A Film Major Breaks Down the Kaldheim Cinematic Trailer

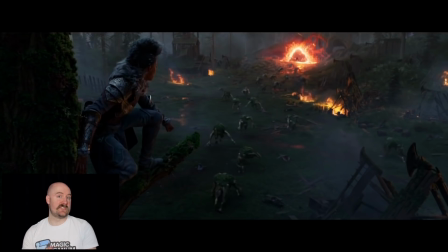So earlier, when Kaya told that Viking to go save the others, she must have been sending him here? We don't see any other people in this scene, just the remnants of battle, so it's hard to tell.
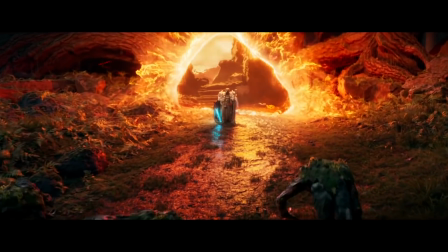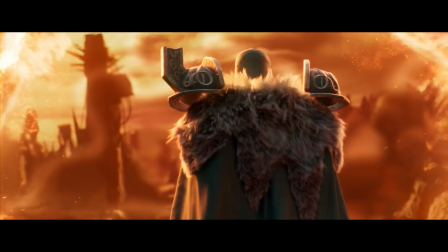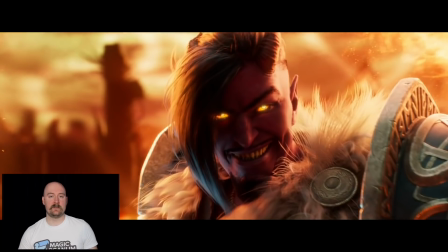Then we have our big reveal, where the hooded figure turns out to be Tybalt. And I think this cut is a little awkward.
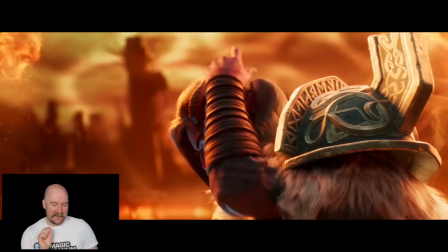The movement of his hand doesn't seem to line up quite right. I'm not sure what happened.
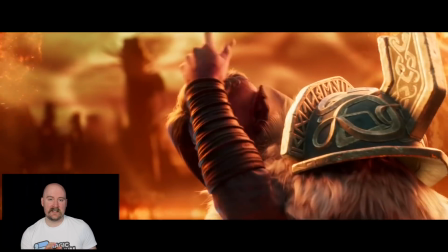Maybe they dropped a few frames in here to speed it up a bit.
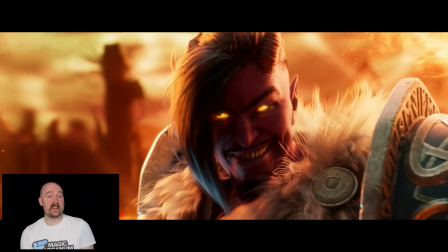Composition-wise, we've got a red-skinned character standing in front of a red background, which is out of focus. Everything kind of blends together here. I don't love it. I think this is supposed to be the realm of the demons behind him, but since we're throwing out the story anyway, I would have gone with the zombies and given this an icy cool blue,
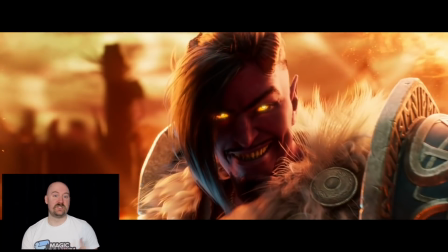just for some contrast. Tybalt is doing the classic Joker grin, which feels very cartoony here. Compared to Kaya's more subtle emotions, this is hamming it up like a lot, and I don't think it really matches with the tone of the trailer. I think a more subdued smirk would have been a better fit while still being within character for Tybalt. It's also not clear where the trolls are going or why. In the real story, Tybalt wanted to send them to Bredegard, home of the humans, but it looks like they're already there, having ransacked a human village. And now they're retreating, and Tybalt is happy about it?
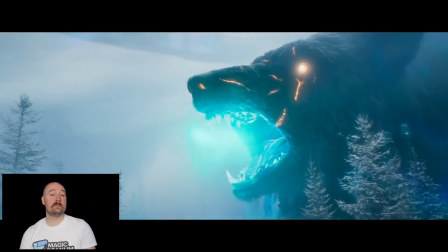When we jump back to Inga Rune Eyes, we get some more magic, which is really colorful and fluid.
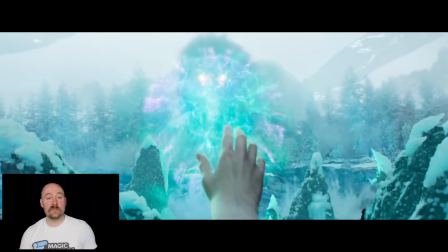It has weight to it, and it feels real.
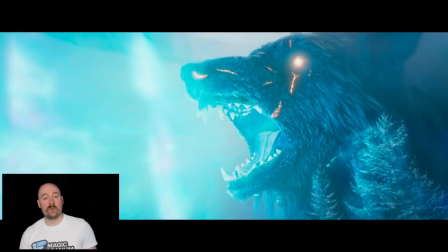I like how these trees bend inward first, reacting to a sort of vacuum before exploding outward.
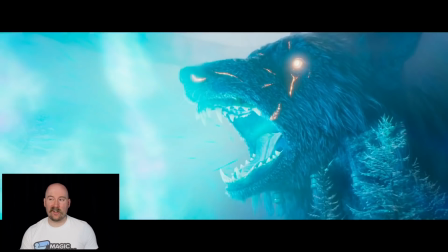This is very different from the forest scenes, which are dark and chaotic and have Kaya bouncing around like a pinball. And honestly, this is the tone I wish we had more of in this trailer.
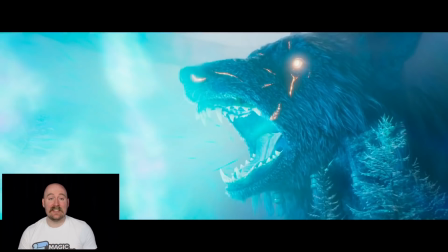It feels more cosmic and more magical, you know? The sense of scale here is just way different, and I think it's a better fit for the set.
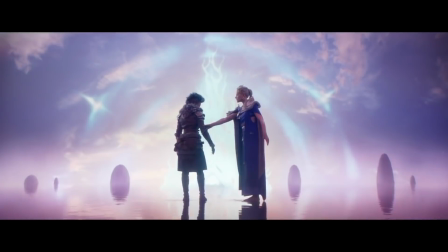Kaya,
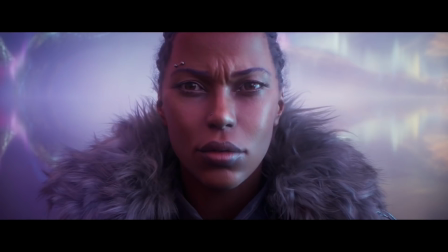help us, please.
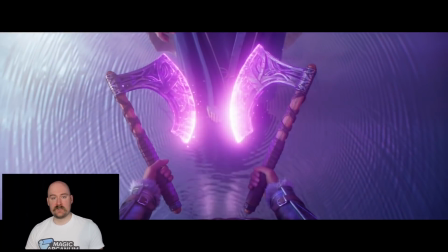Anyway, now we're in front of the Great Hall of Strixhaven, and Inga is not wearing any shoes. I'm not sure why. It feels like an Omen Seeker would always want to protect their feet while exploring, even if they are a wizard. She says, "Kaya, help us," and then a pair of axes appear in Kaya's hands,
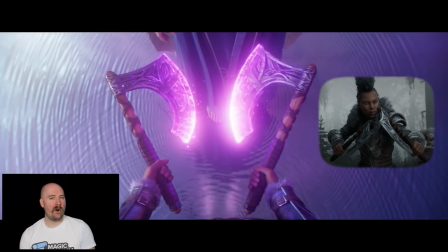but they are identical to the ones she already had in her hands earlier in the trailer. This confuses me because it feels like these two scenes are happening at the same time, but this implies that maybe the boat stuff happened before the forest stuff, and I'm just not clear at this point.
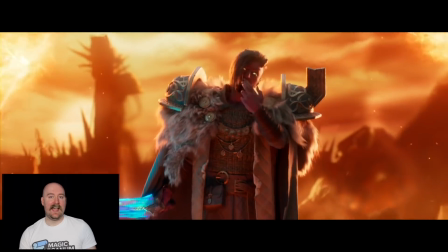So Kaya then charges as Tybalt gives a playful little kiss,
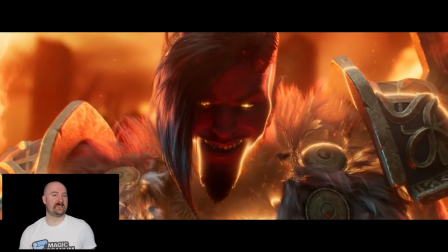and then Kaya suddenly lurches forward in an awkward uphill jump.
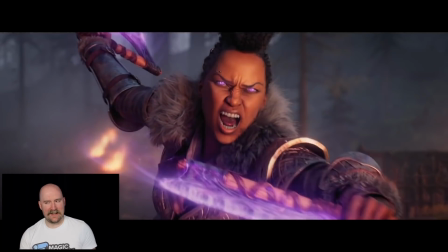And that's where we end, on this close-up of an angry-looking Kaya screaming at the viewer. This is an energetic note to end on, and it's supposed to act as a sort of cliffhanger, right? Will Kaya reach Tybalt before the portal closes? Play the game to find out. The problem with this is that almost nothing else in the trailer happens in the game, or in the game's official story. So I'm not really invested in whether or not she's able to reach that portal, you know? Alright, so speaking as a film major, if I submitted this trailer to class, I probably would have got like a B or a B plus at best. It had a few good moments, mostly the sword doing its thing, and the close-up of Kaya as she sized up the trolls. I also generally liked the displays of magic. They were visually interesting, and it works for the trailer, even though it wasn't super clear what the effect of each spell was supposed to be.